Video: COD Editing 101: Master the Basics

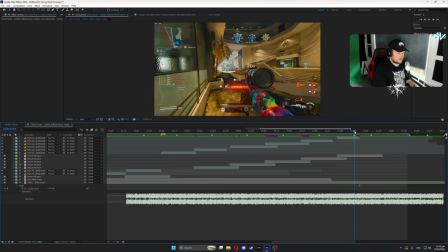I'll just put a marker like here somewhere. So 1, 2, 3, 4, 5. 5 will be perfect. Go 1, 2, 3, 4, 5. So we'll probably crossfade in between here, and I'll just make this yellow.
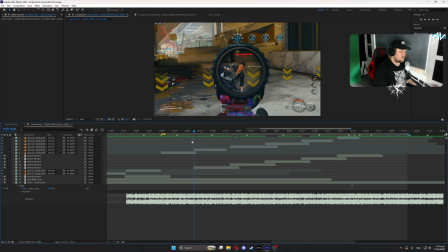There we go. Save. Bada bing, bada boom. Alright, and then we'll just trim these like that. Extend or trim them so they fit. Bada bang, bada bang.
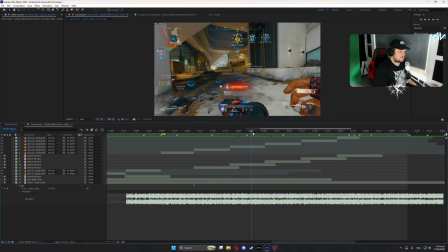Now obviously it'll look kind of funny because I've trimmed and done everything. It'll look kind of weird.
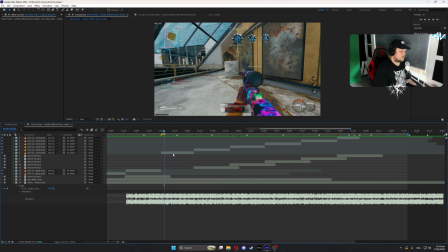But obviously that changes when we add on the old Twixter here.
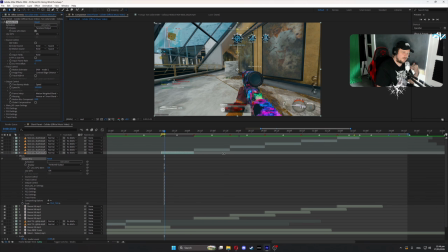So I might actually fast forward through a lot of these clips and then just cut back into normal if I have something important to say. But this is pretty much rinse and repeat for the most part.
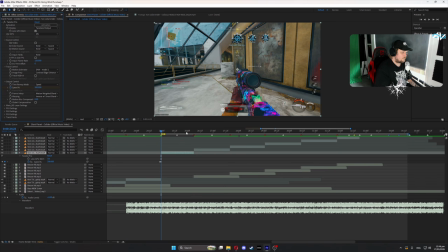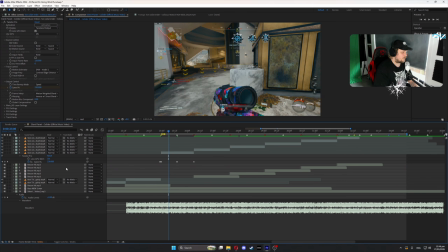So sometimes on these beat clips here, I won't have it go as fast, but I have like a sort of rule that I follow personally.
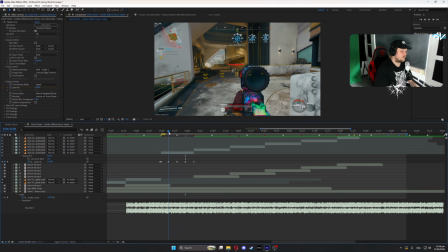It's either do it 300 or 150 in the middle, and then you can adjust later, and then 50 for slowdowns, and then you can adjust that later.
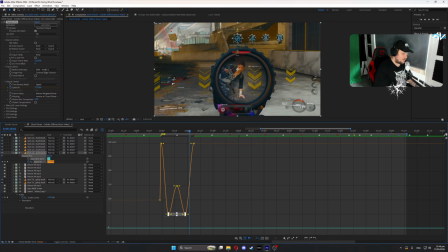That is not something you have to do. That's just a little rule that I follow.
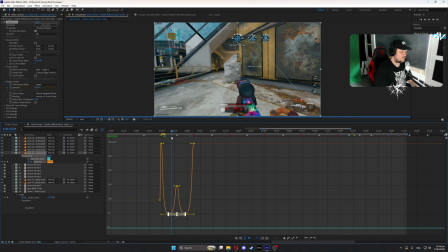So now is when I can adjust to make sure it matches.
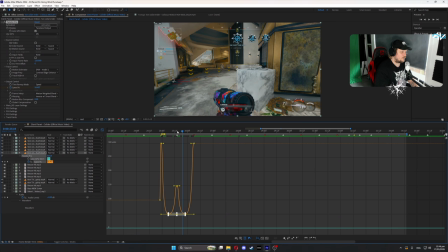So I want him to be ready to scope in like around here, so maybe I can put this on like 200.
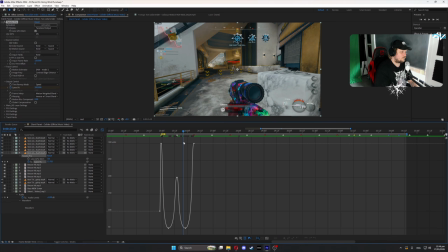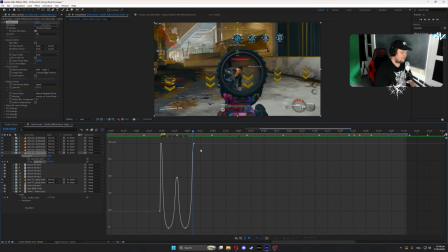So 50 is a decent amount of slowdown. But if you want more impact, you can slow it down to like say like 40. And then you can bring this up to like 350.
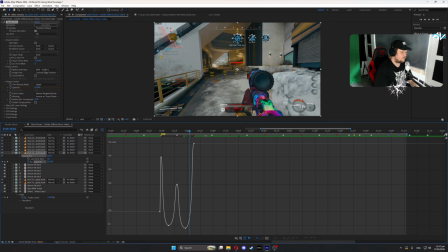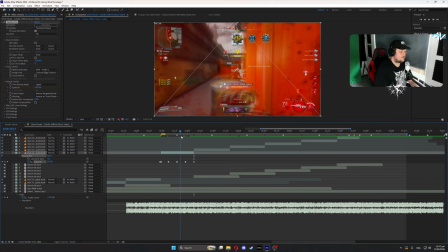And bang. So this will probably have like quite a nice amount of impact on it.
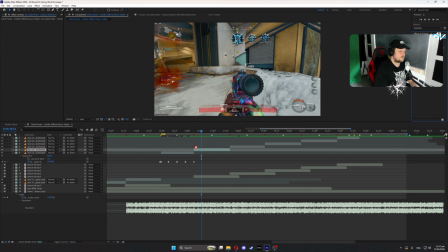And we just rinse and repeat.
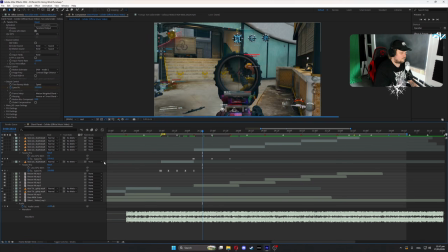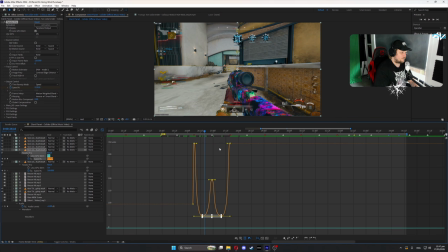So what I'm trying to do here is I'm trying to line up when he bolts back with the beat here.
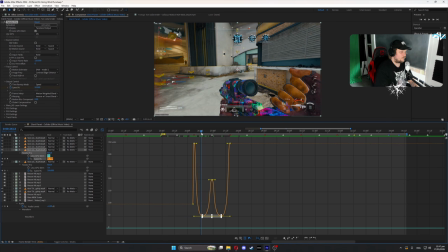Sometimes it will make the bolt look kind of funny.
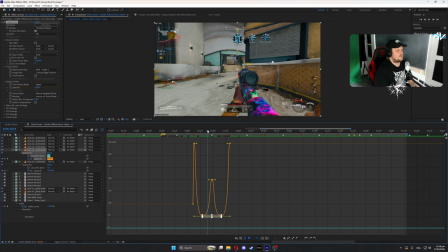If you heard the bolt going like real fast, you know. That can look ugly sometimes, so we'll see what happens.
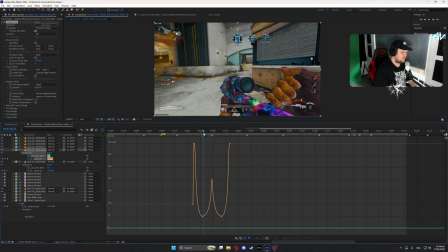Can always adjust later.
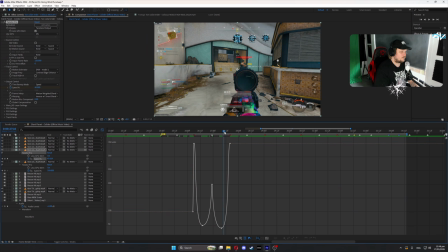So I want this to go down to 40 here, because we want as much impact as possible.
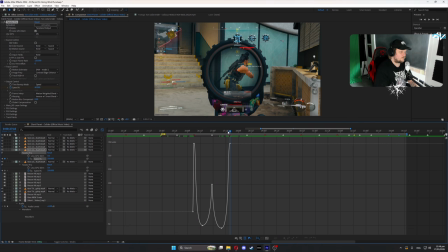Maybe we can even go, no, we'll go 40, keep it sort of smooth sailing.
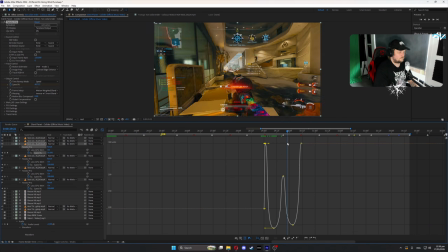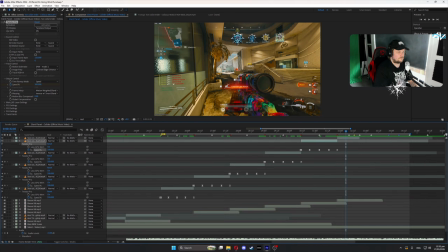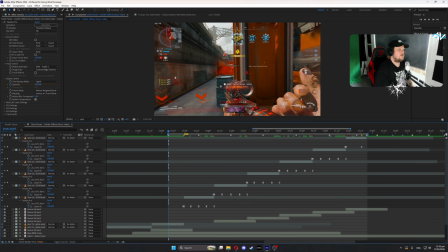Alright, so let's see how this looks. I just realized my camera's been in the way of what I've been selecting. I was just selecting Twixter, it's fine. So let's see what this little chunk looks like. I don't expect it to be perfect. Maybe it is.
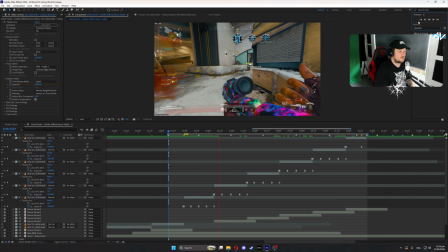There's one way to find out. Here we go.
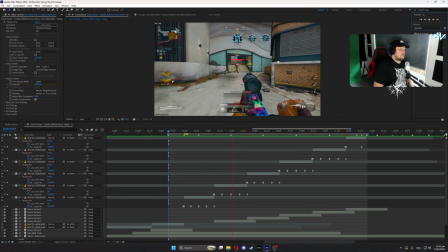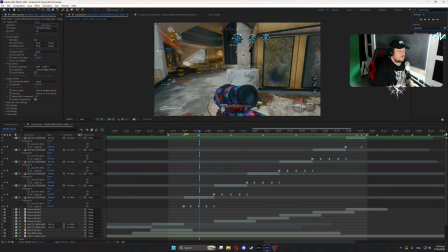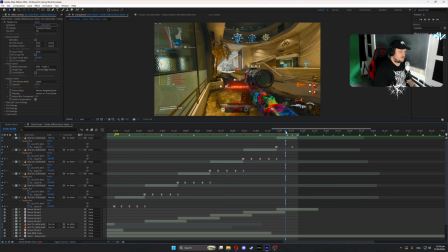So, couple things that I noticed is I need this to slow down to, it needs to be like 20, like right here. But I do want it to get very, very slow here, because it's going to crossfade. Bring that.
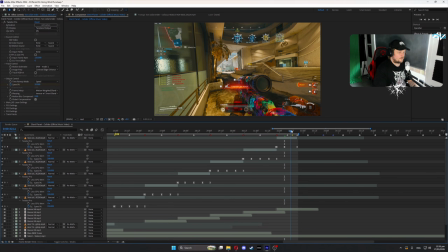Make the slow happen a little bit faster, and we'll bring this just all the way to the end, even though the crossfade will be right here, so this will be where the clip technically ends, I suppose.